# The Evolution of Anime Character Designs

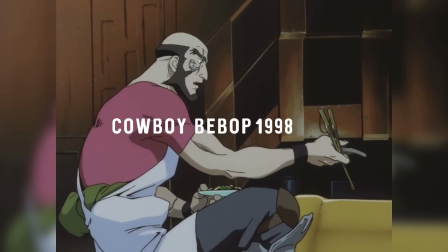And of course I can't forget Cowboy Bebop's designs that may just be some of the coolest in the medium. Each character is designed with a clear, standout personality.
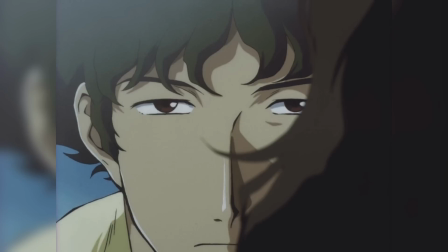Spike's jazzy hair and suit reflect his easy going ethos, Faye's revealing outfit shows her confidence and sexual appeal,
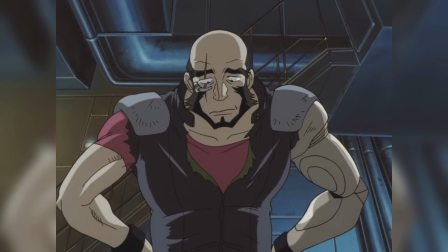and Jett's tough design with bold facial hair and simple looking clothes back up his no-nonsense personality.
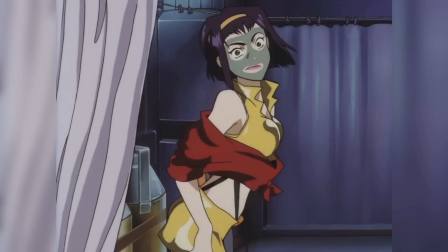This period of character designs from Akira to Bebop are some of my all time favourites.
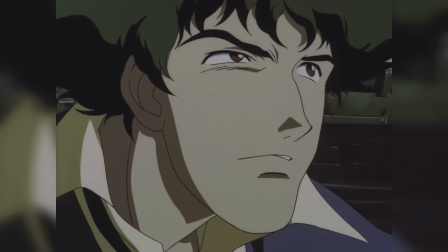There's something about the mixture between that classic art style and the desire for realism that sits so well with me.
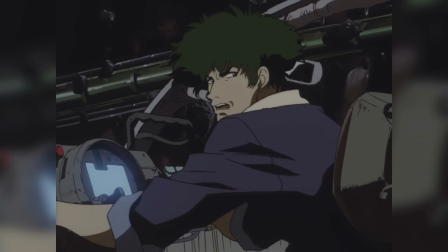But the other side to the 90s was very much a continuation of the 80s.
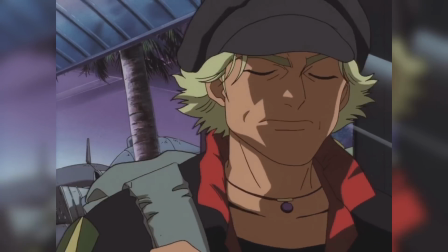Taking that bright, bombastic art style of shows like Macross and injecting them with some much needed complexity and polish.
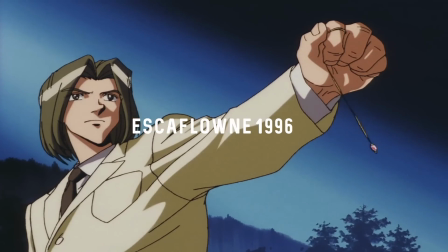One of the standouts being Escaflowne. I've still yet to see something that's even remotely similar to this show.
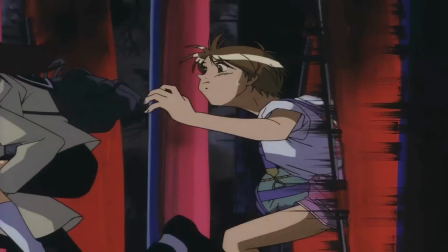At first glance you can kinda tell that these are really old school designs. You can see the larger eyes are extremely prominent here.
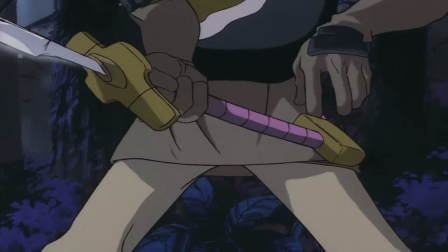The character designs are very loud, almost like a kind of JRPG or something. Hair has taken another drastic change as well, moving away from the style of 80s to a more unrealistic design.
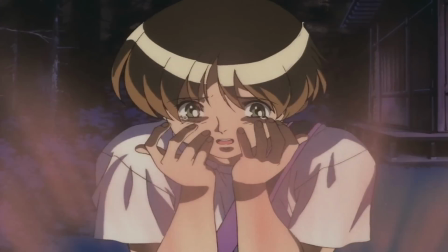Adding in reflective lighting into the hair which has kind of become a trope at this point.
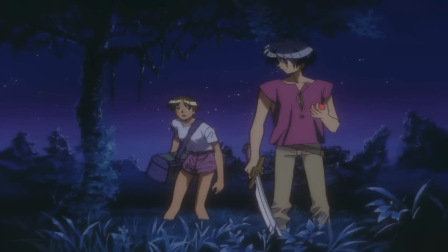I love these designs anyway, they're a really unique blend of fantasy and sci-fi and the level to which they were animated is astonishing.
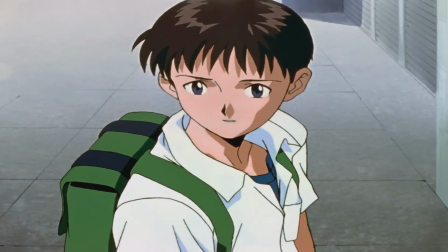This is a really cool period of anime character design. And of course the character designs of mech anime don't stop there.
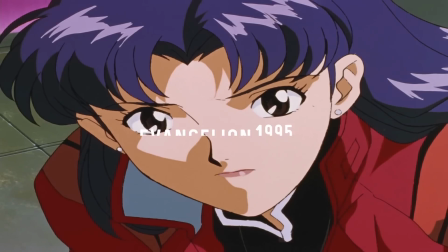Evangelion had a cast of very simple but unforgettable characters. Eva loves to utilise colour contrast when designing its characters.
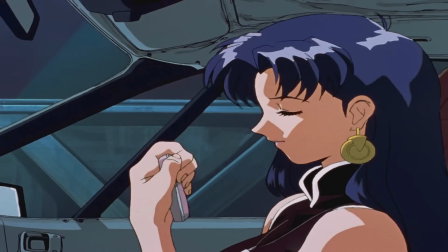Even the mechs which become characters of their own all stick to a very specific colour palette. And this technique is used in every detail of character design.
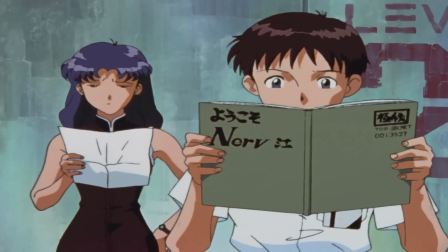You can take any individual detail about a character and people will be able to recognise it. They're just really great designs and a real example of what was popular at the time.
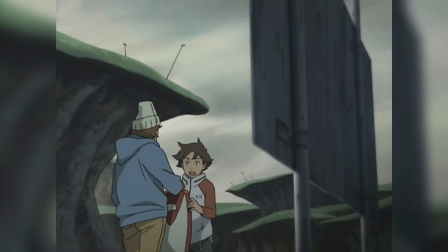Going into 2000 there was a number of factors that caused an increase in the amount of anime and the amount of access studios had to make more experimental projects for smaller markets.
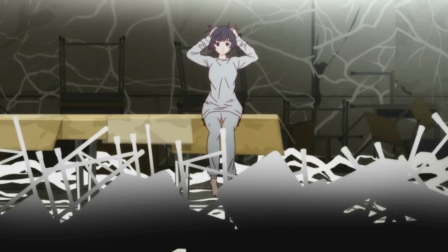This just exploded the amount of development and character designs.
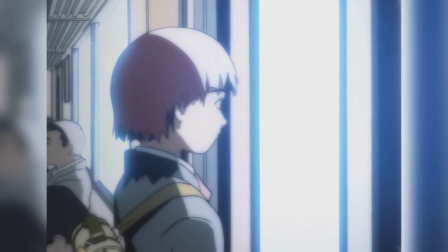There's so much to talk about and obviously I'd be here all day if I talked about every individual style but I'll try my best to cover the most important ones.
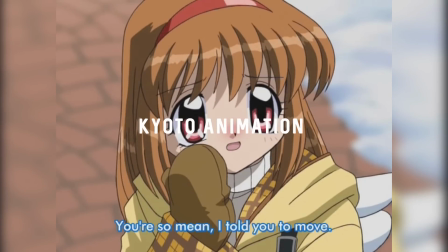We can't really talk about the early 2000s without mentioning Kyoto Animation's early designs. And when we talk about the bright eyed Moe aesthetic, this is really the height of it.
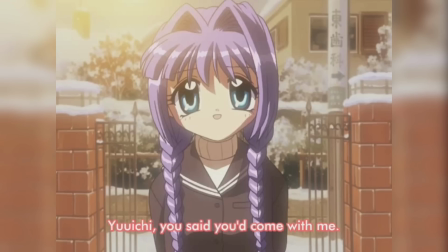I mean just look at shows like Air or Canon. These designs are unapologetically cutesy and I have to say, I'm not a huge fan of this style.
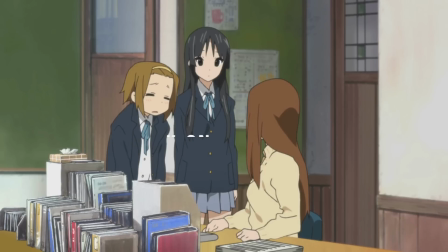It's far too obnoxious but the studio do refine it in later years. By the time we get to K-On for example, it does still have that cutesy design but it's a lot more subtle and easier on the eye.
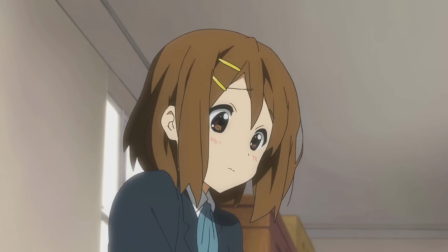You can really see how over the last 15 years or so, so many designers have tried to replicate the characters of Kyoto Animation.
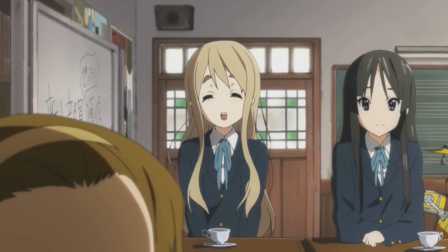They've almost become a stylistic friend of their own. Kind of kickstarting that moe aesthetic everybody talks about these days.
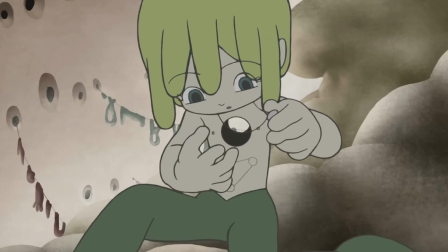I think another branch of designs that is similar but follows a different path is the more experimental designs, popularised recently by the studio Shaft.
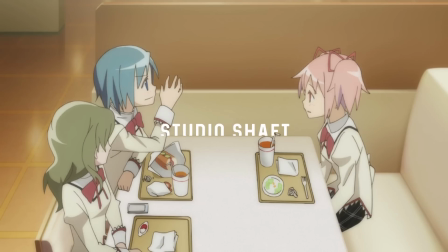Designs like the Monogatari series or Madoka Magica are hugely popular and these designs have an equally interesting heritage.
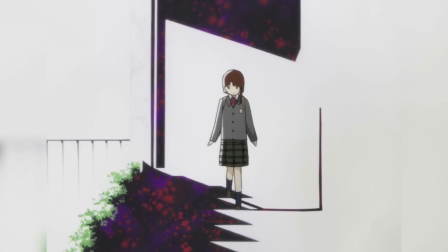Towards the end of the 90s and in the beginning of the 2000s there was a really interesting wave of experimental anime.
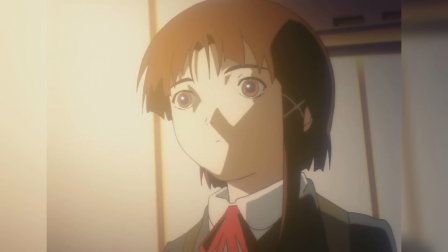Shows that were made for very small audiences and niche demographics.
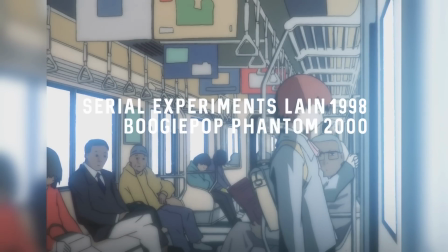Serial Experiments Lane or Boogie Pop Phantom are prime examples of this style and you can really see how they've evolved.
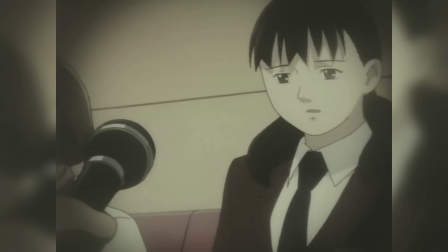They're obviously known for how dark they are but their core designs aren't a far stretch from the more mainstream designs.
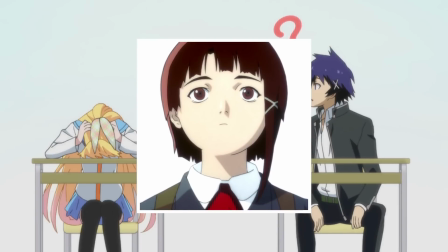I mean Lane for example could be tweaked a little and easily fit into a design for a comedy show. Her eyes and her hair aren't hugely different, it's the subtle differences that put them apart.
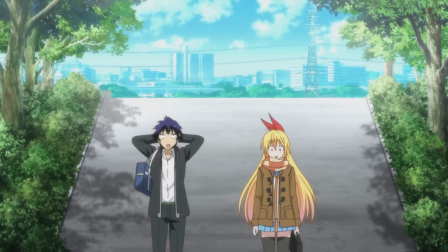This is the key element to how they evolved into the works of Shaft and shows such as Ergoproxy,
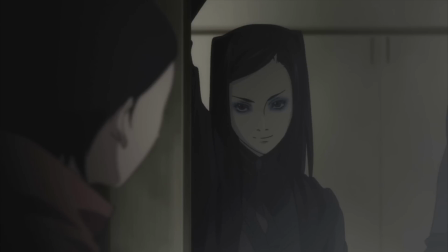they're very much based on more traditional designs, just tweaked subtly to suit their needed atmosphere.
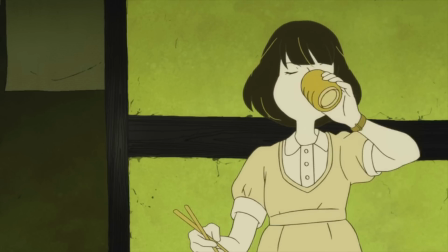From here, character designs have branched out in every direction. Even the most subtle details have become their own styles.
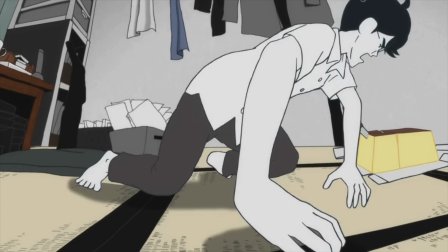It's almost impossible to keep track of everything after a certain point, but you can always have a look at a design and see exactly where it's roots are.
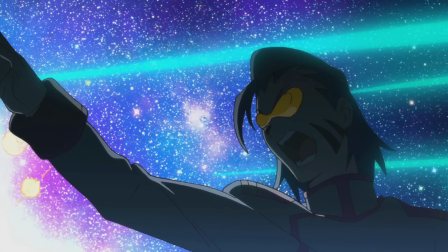For example, another style that I really like is the louder designs of shows like Gurren Lagan,
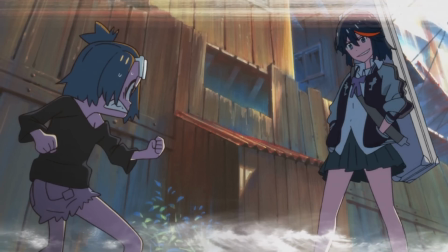I Wreck a Seven, Kill a Kill, super colourful series that have such strong ties to the designs of the 80s.
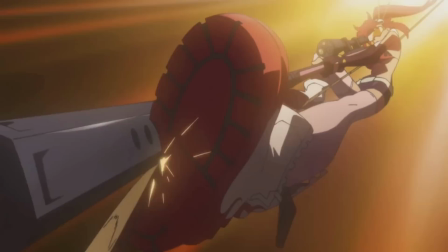You can see really strong parallels between the designs of the females from Gurren Lagann and the characters of Gunbuster.
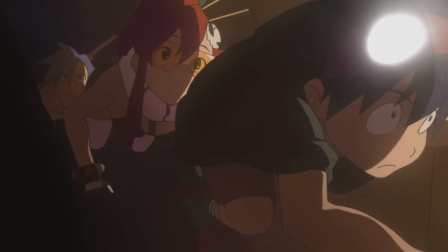Simon and Renton are essentially developments of characters like Amuro and Hikaru, or experimental designs like the works of Misaki Uasa.
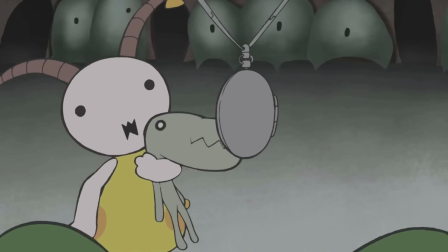His designs in Kaiba are almost a homage to the very early designs of the 60s, utilizing their effective simplicity.